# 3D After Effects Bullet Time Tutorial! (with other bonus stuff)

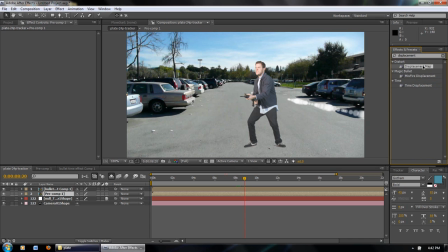We want to use the effect called displacement map. Move that there. I want to set the displacement map layer to the bullet time trail, and also use for horizontal and vertical displacement,
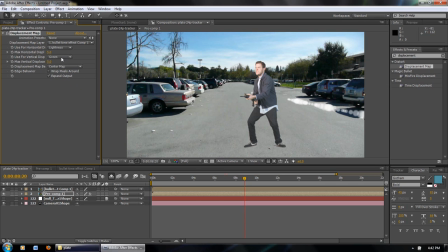we can use lightness, since we made everything, the particles, white. And now, if we turn off the bullet time effect here for a second, we scrub through a little bit,
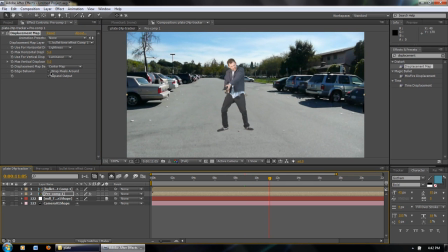and we're going to wrap pixels around. We're going to increase the vertical and horizontal displacement, and you can see that it's essentially
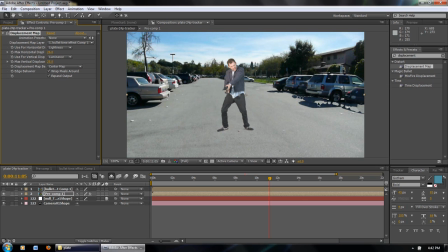displacing the pixels behind on the plate layer and moving them into the bullet time trail. So it gives us sort of a refractive effect,
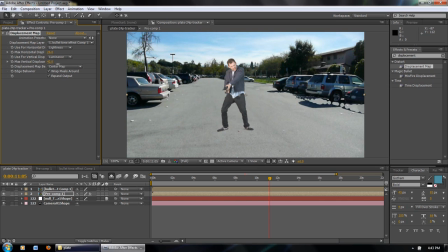and we don't want to exaggerate it too much, but this is pretty good, and also this is pretty good.
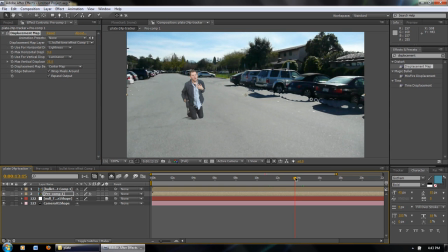Okay, and as we scrub through, we can see that the refractive effect remains,
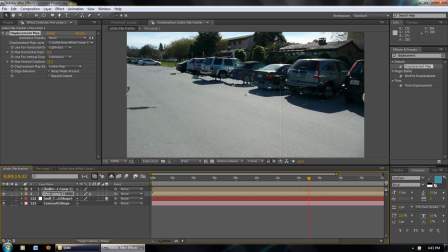and you can see that the light is sort of getting bent around or through as it goes through the bullet time trail.
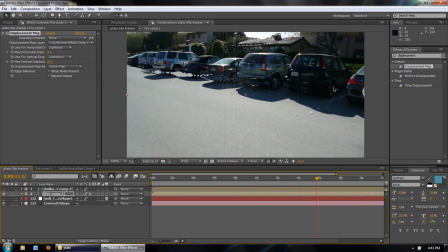And sometimes it's sort of invisible here, turn the dark areas, and also when it's completely light, say above the road,
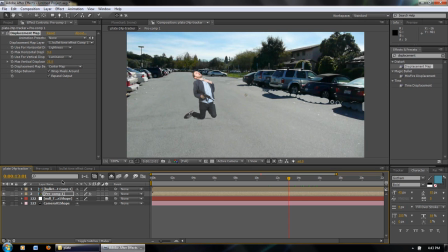in this area it's pretty hard to see, so we're going to want to turn back on the bullet time composition and maybe change it to screen, and also turn down the opacity a little bit. This way it'll sort of highlight where the bullet time trail is going.
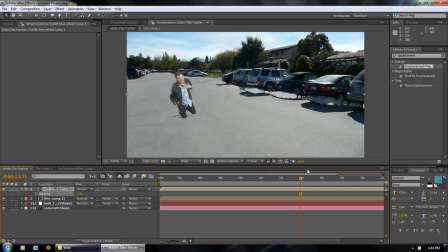And now you can sort of see it's a little bit better in the darker areas.
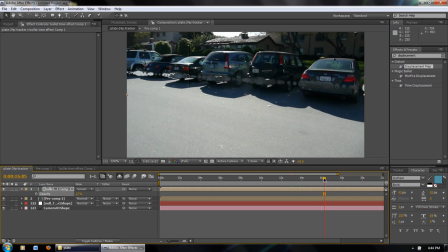You can see it's a little bit of a hazy, foggy effect, but it sort of outlines where the bullet time effect should be.
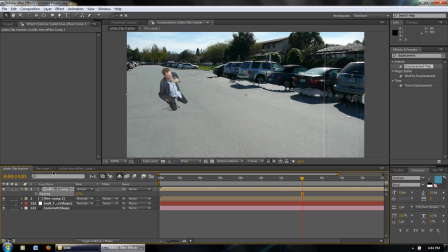Okay, and we can also tweak the bullet time by going back to the original comp, pre-comp,
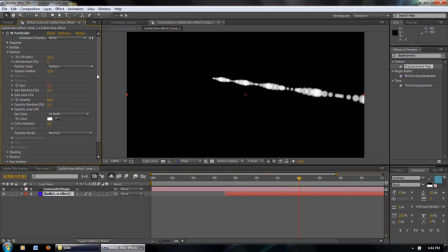and going to the bullet time layer. And let's say I want to feather this a little bit more. I want to feather a little bit more. I can go to feather here and turn up the feathering a little bit to make it a little bit softer.
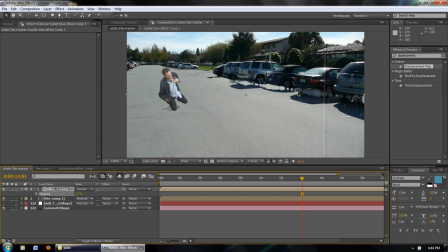And now you can see the changes are applied to both the displacement and also to the outline here. So basically this is how the bullet time effect is done.
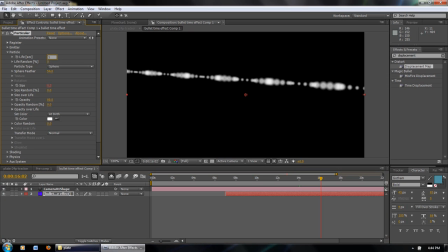And let's turn up the particles per second a little bit more. Emitter. 40, 35, okay.
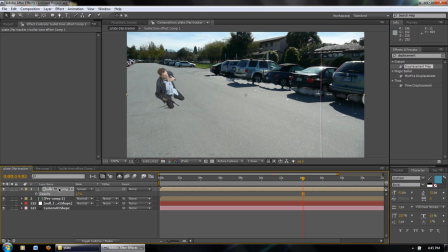One other effect I'd like to add is to put the bullet time pre-comp into the plate pre-comp like this, and maybe also turn up the opacity a little bit. And this way what happens is the
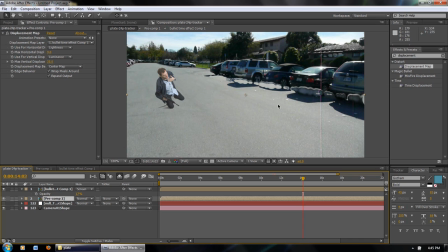displacement effect also applies to the bullet time trail, which originally was in white. Like this. The displacement effect applies to that. So this sort of gives it a little white fringe.
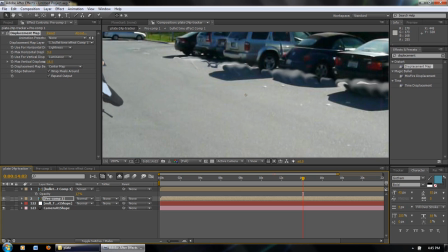If you see, I can move this around. It gives it a white fringe that looks a little bit more glassy. And done properly, it looks kind of like
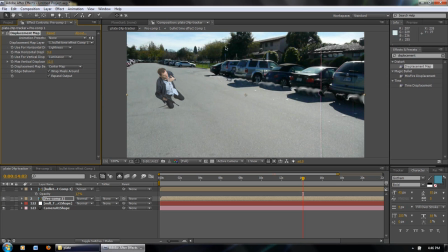a reflection of the light in the scene, and gives it a little bit more realistic look. So right now, look, and I can probably move it to here because the sunlight's coming down. And it's shining, and it's probably highlighting the top of the glassy bubble, and the darks.
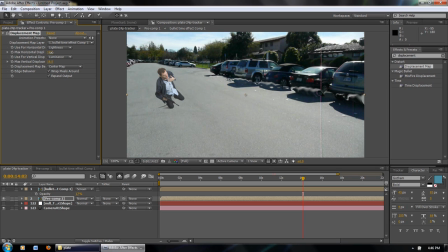The other side is pretty dark, so that's pretty good. I can move it to the left and right, make it more glassy like this.
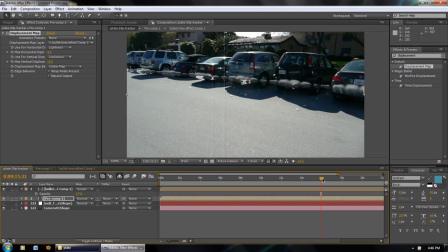And then I can also turn back on the original highlighting layer to make it more visible, and maybe turn down the opacity a little bit more.
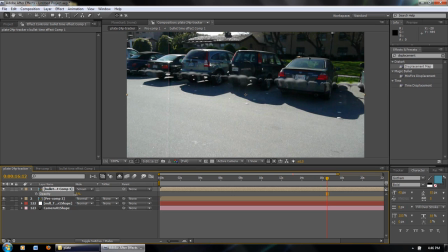There we go.